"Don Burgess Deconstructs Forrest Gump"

Hi, I'm Don Burgess, and today I'm going to deconstruct the cinematography of Forrest Gump.
My name's Forrest Gump.
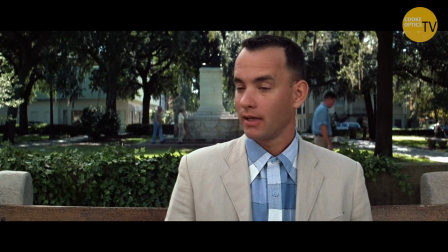This was Bob coming to us and saying, I got an idea for a shot. And it's all about what happens previous to this shot is it rains and rains and rains.
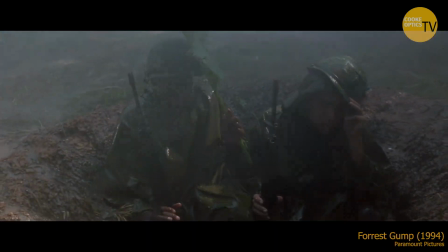And we had to do little bitty spitting rain and sideways rain, and it just kept raining. And then he says, okay, and then one day they're walking through the jungle and the rain stops and the sun comes out and the butterflies are flying about and it's all very peaceful. And then all hell breaks loose and they get fired upon and everybody hits the ground and they all get tumbling around and bombs go off. And well, how many shots is that, Bob? Once again, it's one shot. It's one shot.
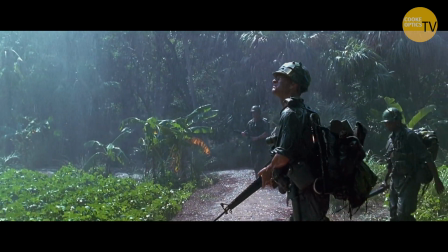If you really look at the shot, you can see us shifting in exposure, changing the contrast in the shot,
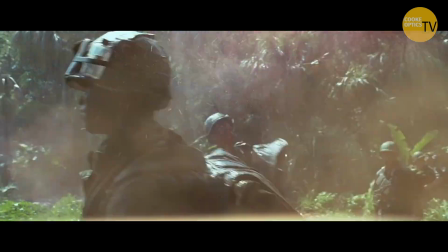which needed help, the post-production process, to help that illusion of the sun coming out.
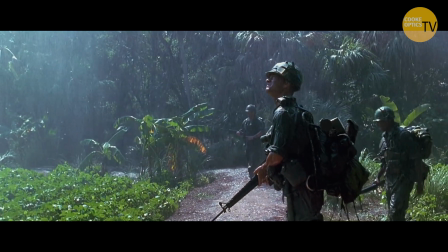You kind of go with what you're given on the day and what time we finally got this shot to happen. Now you always will plot these things out when you have to work outside to know where the sun's going to be when you shoot this particular shot, right? You're trying for this window of opportunity to have the sun be in the right position. And some shots,
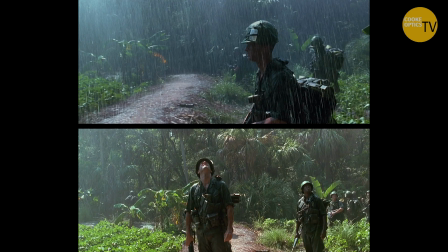it's essential that the sun is in a certain position and you have to get it then. And other shots, they're better if you can do it at this time, but you can still make them work. This was something that we had to get right when we did it.
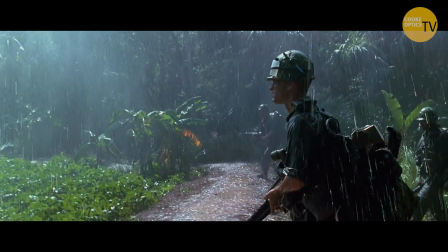The toughest part was literally getting the rain to stop. That was something that the effects guys really struggled with, to shut those valves and get it not to drip in essence and give away the illusion of what's happening. As I recall, my fog and smoke idea of drifting off wasn't as effective as I hoped it would be because the timing of the wind and all that is tough to get right. And by the way, just stopping the rain itself helps that too, because it does, with that heavy of a rain, you're getting diffusion from that also.
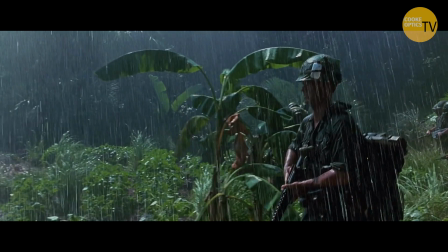So the sun comes out. He wanted a very passive camera at that point, so the platform needed to be very stable.
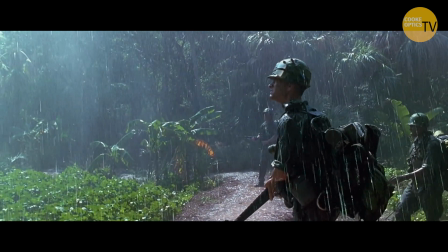So he's riding the dolly, and he's keeping the camera as steady as he possibly can, just lock steady.
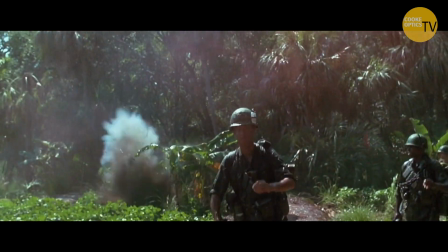And then when all hell breaks loose and you get fired upon, he steps off the dolly
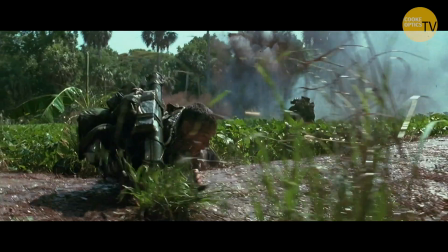and chases Gump on the ground, low mode, into the position where he ends up next to Lieutenant Dan.
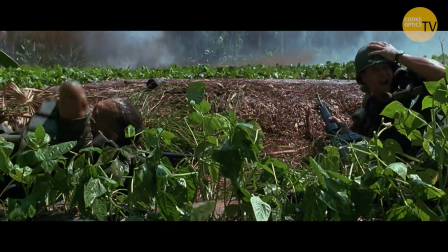So that created the camera shifted gears of how it's feeling to the audience, like everything else. And then we go into a handheld mode with longer lenses. And you notice we never see the enemy.
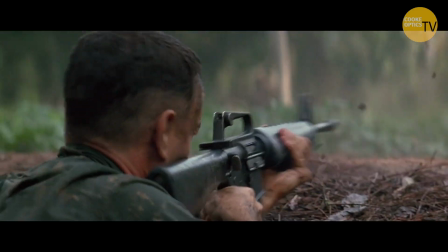We're totally connected to Gump's point of view of what is going on, all the craziness that's happening. So the cameras are handheld, bombs are going off, there's a lot of particulate in the air. It becomes difficult to see.
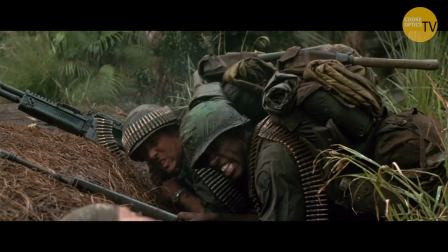There's a great visual effect shot where the machine gunners just disappeared when they're just gone, they just vaporized.
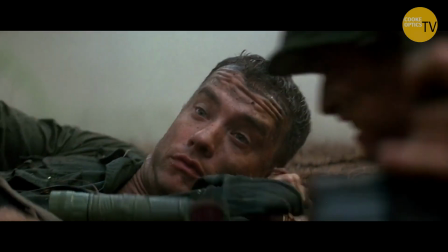And eventually they retreat.
Run, God damn it! Run!
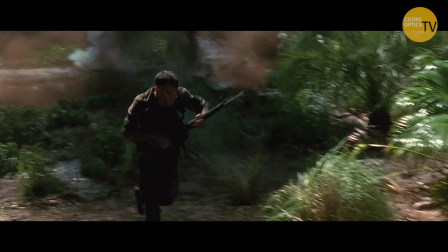We then go into a very mobile camera, very high speed mobile camera.
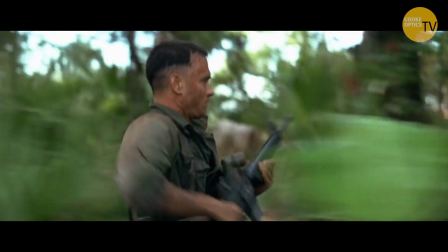And we did a lot of this in the film. And you cut a path in the jungle and you create your dolly track.
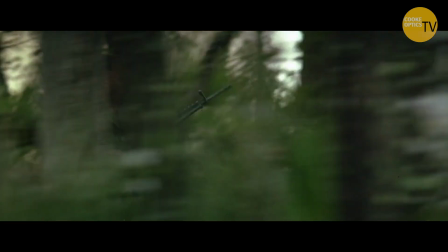And then when we needed to go faster, Pat Daly, the key grip,
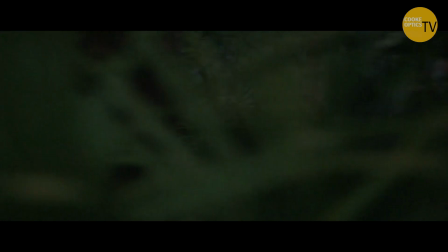designed a trailer behind an ATV that we would actually mount on the dolly track so that we could travel those things as fast as Tom could run.
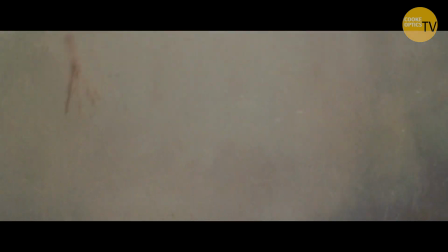It's a combination of both. But if you look in the background there of Tom running towards the camera, those are mechanical effects.
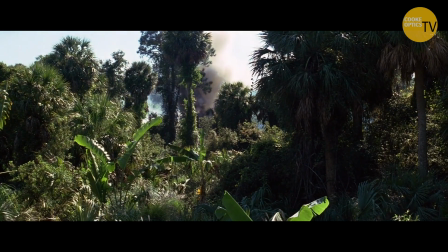Those are things that went off at the time when we were shooting. So, it's important to, I think,
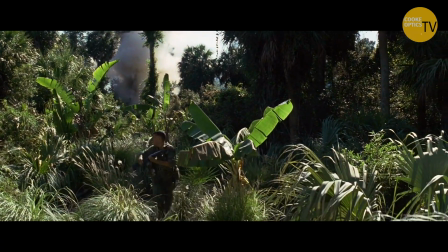make the Vietnam sequence at this point really be as dramatic as it possibly be and really feel like you are there in the middle of all this.
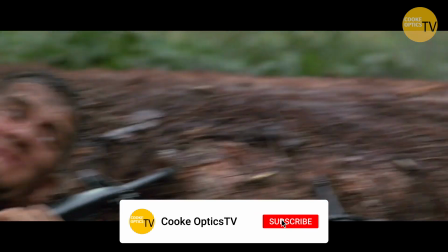Roger, strong arm! Be advised, we have incoming from the tree line and point move!